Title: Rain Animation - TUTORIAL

Hi guys! So today I'm going to be showing you how I animated the anime rain shot. I hope you enjoy it! For this project, I'm going to start off by analyzing some reference.
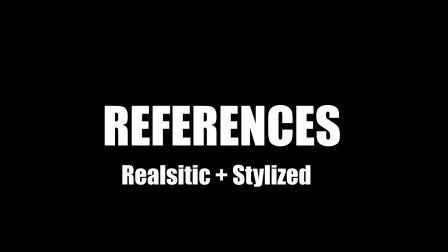I'm pulling reference from real life, which I always think is a good idea, and Garden of Words by Makoto Shinkai,
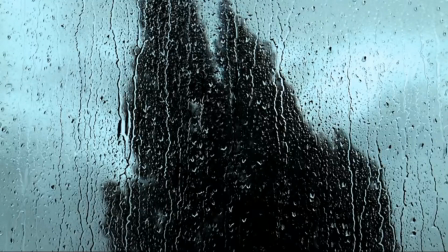as this is a huge inspiration for the style of this project and for me in general.
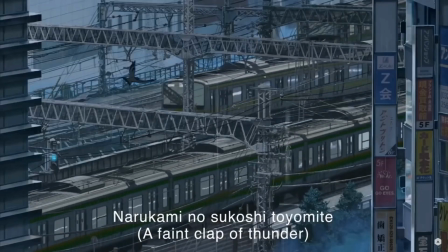I'm specifically looking for layers and types of rain that is used in these shots.
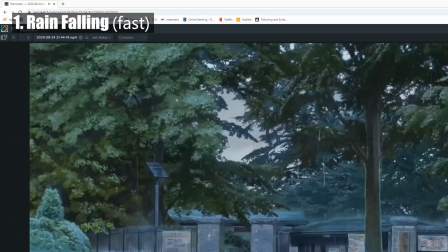For this first reference, there's obviously a lot of falling rain that is going straight down.
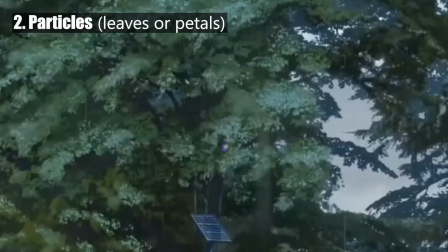And we also see that there are particle-like things that are falling, for example, like leaves or flower petals, and that adds a lot of detail to the shot.
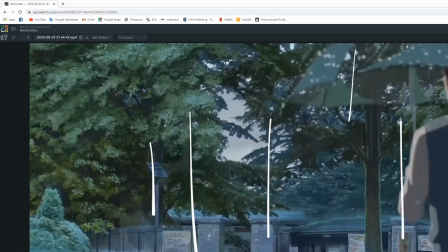There's also bigger and blurrier raindrops in the foreground that creates depth in the shot.
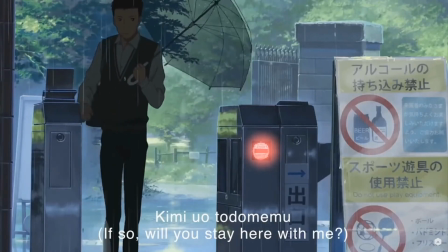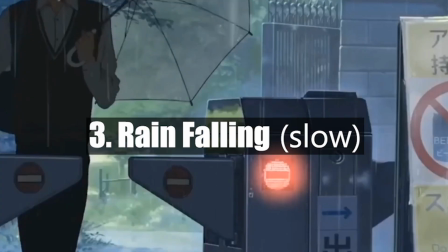In the next one, there's falling rain, but we also see another layer which is slower, bigger raindrops that are falling.
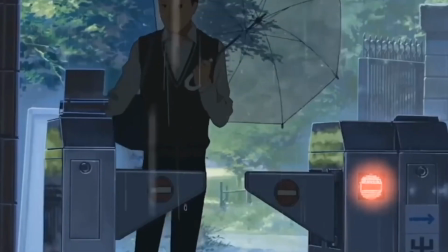And there's also blurry rain in the foreground to create depth.
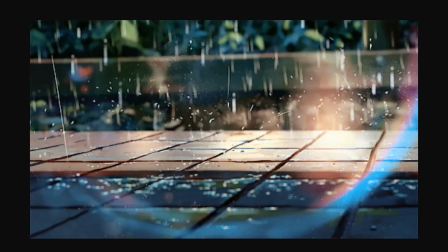This is a close-up rain shot that I really wanted to try out as well.
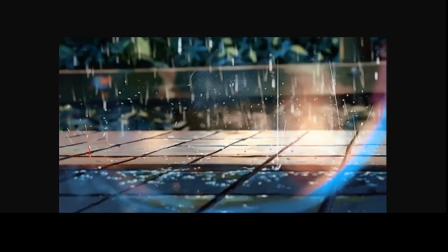And because the rain is falling on a hard surface that isn't wet already, the rain hits quite aggressively on the ground.
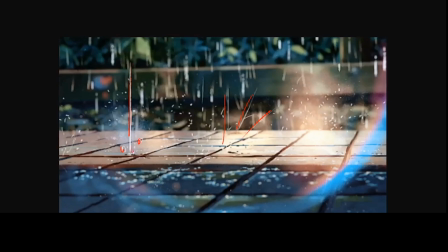There aren't many frames for each drop, and it helps show how solid the ground is.
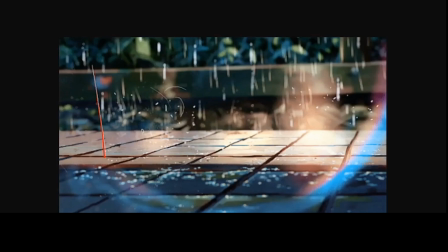There are also tiny droplets that bounce off of the ground when the big, fast one hits, and a sort of mist after each droplet, as you can see here. And of course, in the background, again, there's the falling rain.
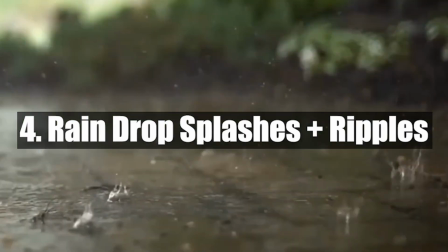Here's a slow motion rain footage, which is great for seeing how rain reacts when landing in water.
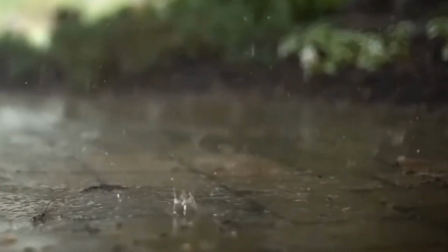This is obviously different from the shot before because the ground is very wet and it's not solid anymore.
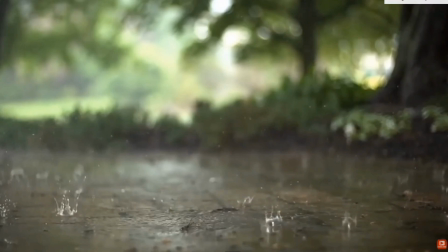I'm also using this to take lighting and color references from for the animation, and I'm marking them roughly just to get an idea of where the highlights and shadows are.
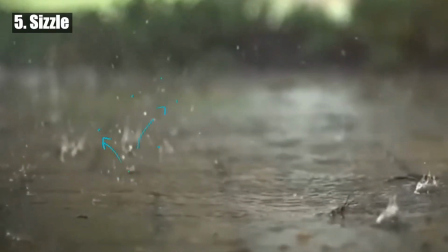There's also a kind of sizzle that appears over the water when the raindrops hit, which I wanted to add into my shot.
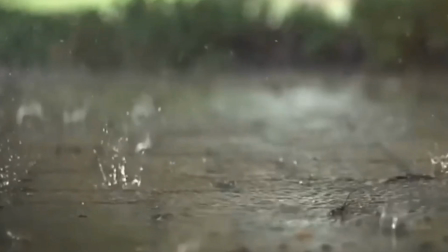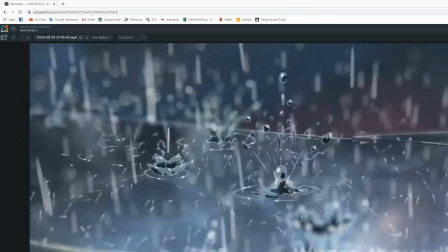This is one of my favorite references,
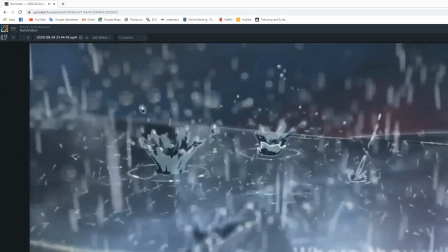really what I wanted to try in the shot with this rain hitting a wet surface, creating these droplet splashes.
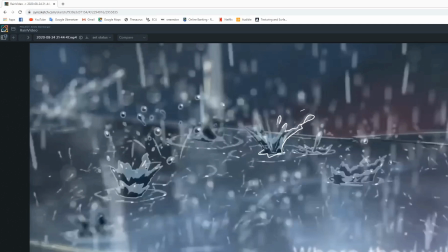Again, I'm just trying to analyze the way they animated this frame by frame. They also added ripples around each splash, which is amazing.
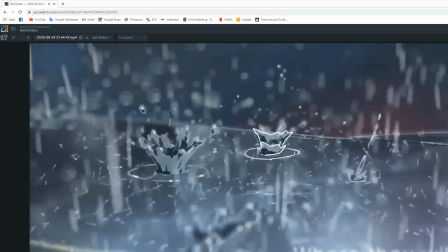Again, we see some sizzle droplets that are kind of random, making the shot feel more alive.
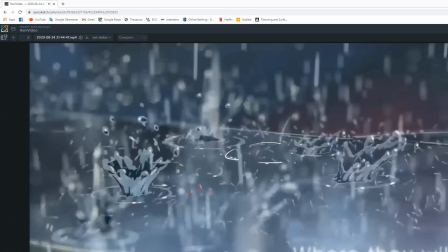I'm also super inspired by the narrow focus that the shot has,
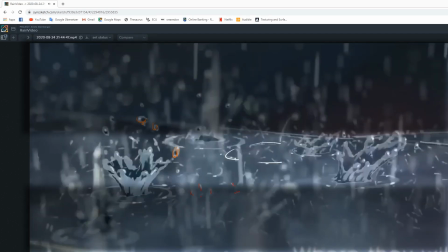so the foreground and background are really blurry and only a small narrow strip is actually in focus.
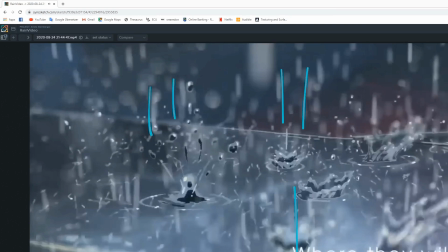And as always, we can't forget the falling rain. Here's rain on window footage.
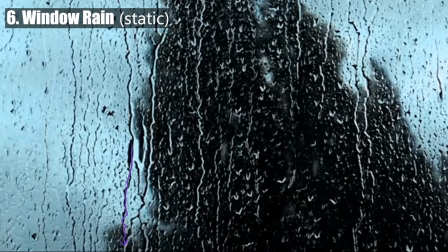As you can see, most of the droplets are still, but the heavier ones start sliding down.
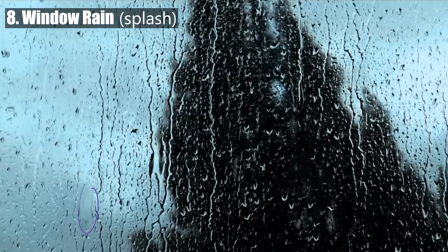And this is some nice detail I wanted to add into the shot as well, with the raindrops hitting the window.
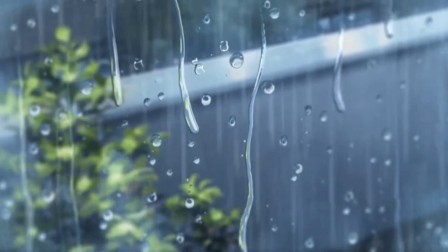This is rain on the window again, but from anime.
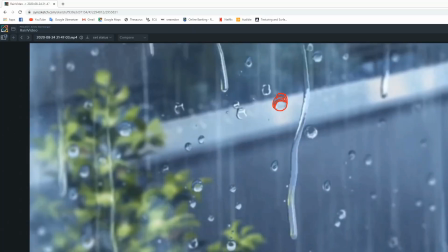I'm also taking a lot of color references from the scene, again marking where the highlights and shadows are. All the drops slide down the window slowly, but to make it easier for my animation, I wanted to make it loopable so they'll just be static.
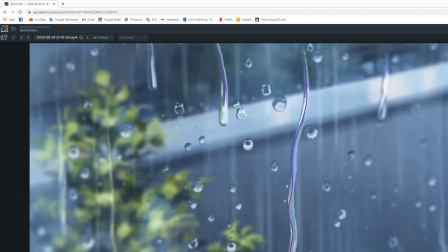The big drops run down the window, always kind of following a path, so their tails are on the same path as their head. Taking all of this info I've gathered, I can now start animating all the layers and variations.
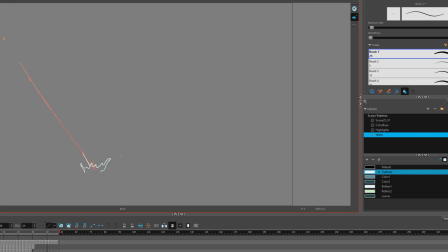The first one here I'm animating is the water drop with the ripple.